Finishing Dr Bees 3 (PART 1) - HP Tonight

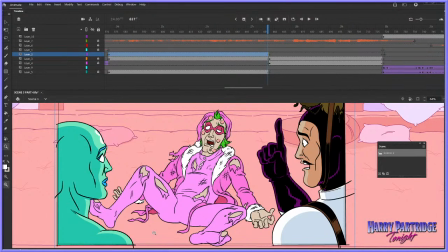A bad guy who's in the cartoon gets defeated, more or less. And I wanted to improve things a little bit here. So let me just turn him into a motion graphic.
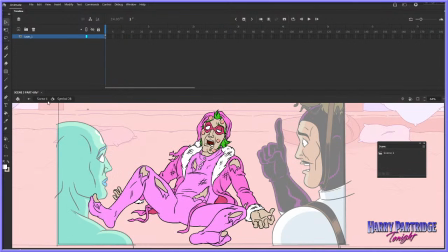And click OK on my other monitor. And what I want to do is, to begin with, I want to
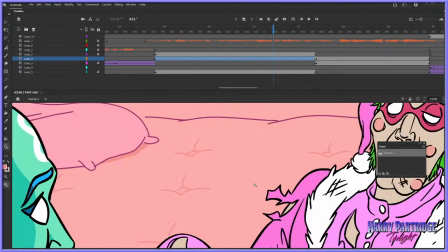add a shadow underneath him because everything else has got a shadow and he kind of looks like he's floating in the ether.
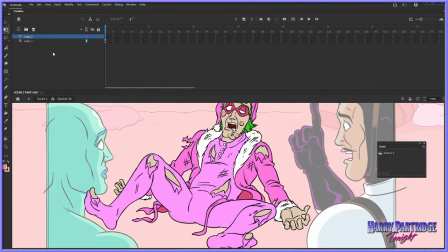So we'll whack a shadow under him and that'll take like 5 seconds. That's not true. It's going to take longer apparently. Where have they hidden the hand? Where is it? It's, how do I get to it? It's like clicking. Oh, I hate the new Flash. Come on.
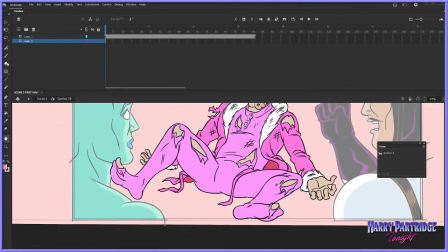Here it is, the hand tool. Okay, yeah, so we'll just put a drop shadow under him.
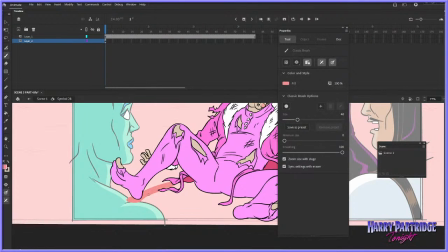Something akin to this kind of thing. Sorry I'm not going to be amazing at reading the chat tonight, guys. Obviously, I've got stuff to do. Kind of busy with this. It's going to be a little bit of a rush, I think, to get it all finished in the next 2 hours, but that is my goal.
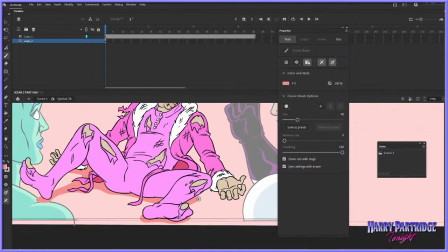However, I will glance over on occasion. Hello, Arhi Bess. I still don't know how I say your name, but guys, if you're familiar with the Heavy Metal Batman cartoons done by those guys, they're in the chat, and they're very, very talented animators. Thank you so much for coming by.
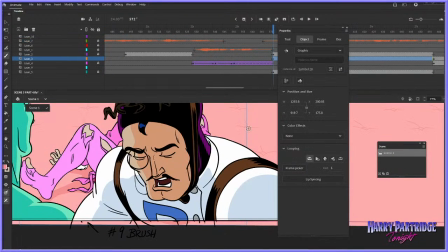Alright, so just this sort of kind of thing here. And we have a minor continuity issue I've got to fix.
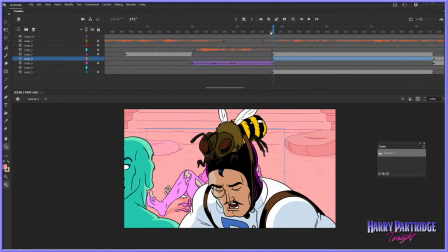So let me tidy the screen up a little bit. So, got this thing here.
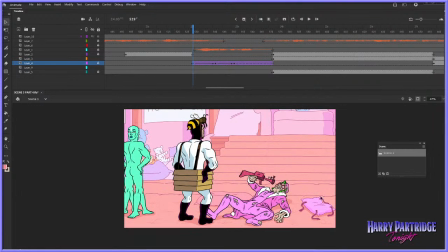There's his backpack that he's wearing, this guy,
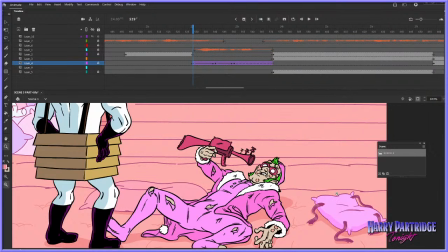throughout basically all the cartoon, he's wearing a backpack, which is literally just a pillow strapped to his back. It doesn't really make any sense, but I thought it kind of looked like a utilitarian backpack. But because he's the comforter and everything about him is comfort-based, I just thought it'd be a pillow. But I animated him without it once he gets defeated, so I just had it laying next to him here.
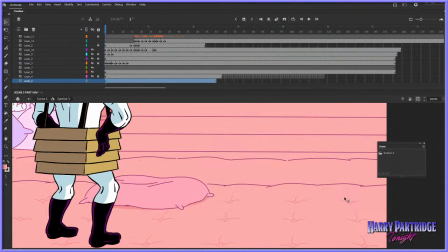And I think for continuity's sake, unfortunately, it needs to also be in the shot here when he's laying on the ground.
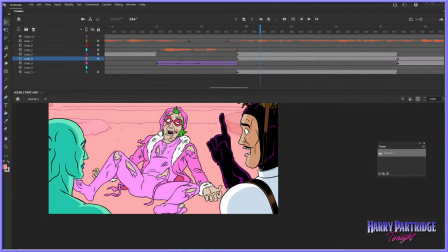Just sort of out of shot, but there, so that we know it's there, because I don't want to break continuity and just forget it existed.
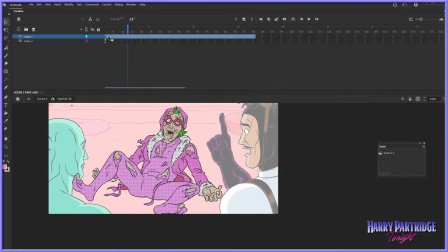So let me just put it... Shadows only lasting 1 frame for whatever accursed reason. And put it over here. Something like... Can I just reuse that same graphic? It's a bit lazy, but... I feel like that'll do fine.
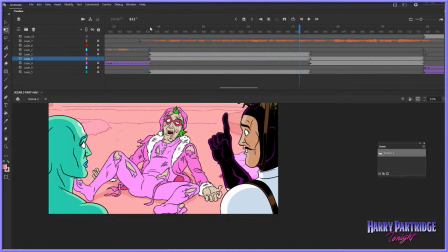Yeah, there you go. It's just sort of laying next to him. Instead, we should look to see who's really...
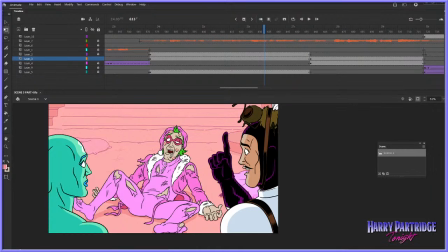There we go. There we go. Let me hit save and see what people are doing in the chat. Sonic Samurai says, I know you've used Blender. Have you thought about trying a 2D animation purely in Blender? I know a lot of people are really into the 2D stuff on Blender.
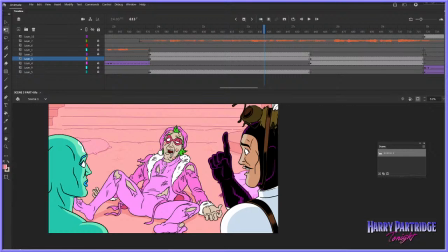I might, if I'm not feeling lazy, give it a try one day, but good lord, I just don't. I don't want to learn another piece of software. I already use Toon Boom, Animate, Kani, Photoshop, After Effects, Premiere.
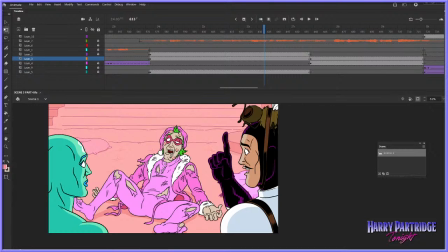Until I see... until I see it do something that really impresses me, maybe. I don't know. I like the integration with 3D. That's cool. Mr. Matamation says, a couple of months ago, I rewatched American Dragon Jake Long on Disney Plus, and I noticed whether or not their jaws move when they talk depended entirely on the overseas studio that did the episode.
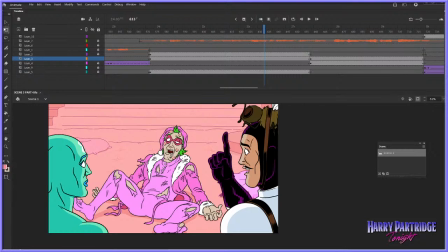Yeah, that makes sense. Hey, Virtual271, you're right, this is going to be the last shot today. Not this one we're working on right now, but the one that we work on after will technically be not chronologically the last shot of the cartoon, but the last one that I have to create that currently doesn't have anything.
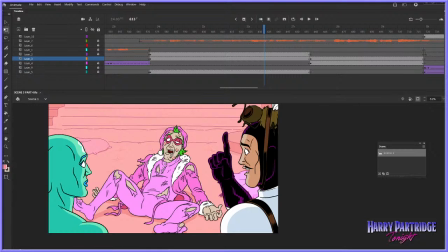Hey, Doni Arts. Hey, Shucharu. Thanks for coming by. Shucharu is a fantastic animator, guys. He helped me on Trilby Dogtooth, but he also directs and animates his own shorts and music videos. Check out Shucharu. He's kick-ass.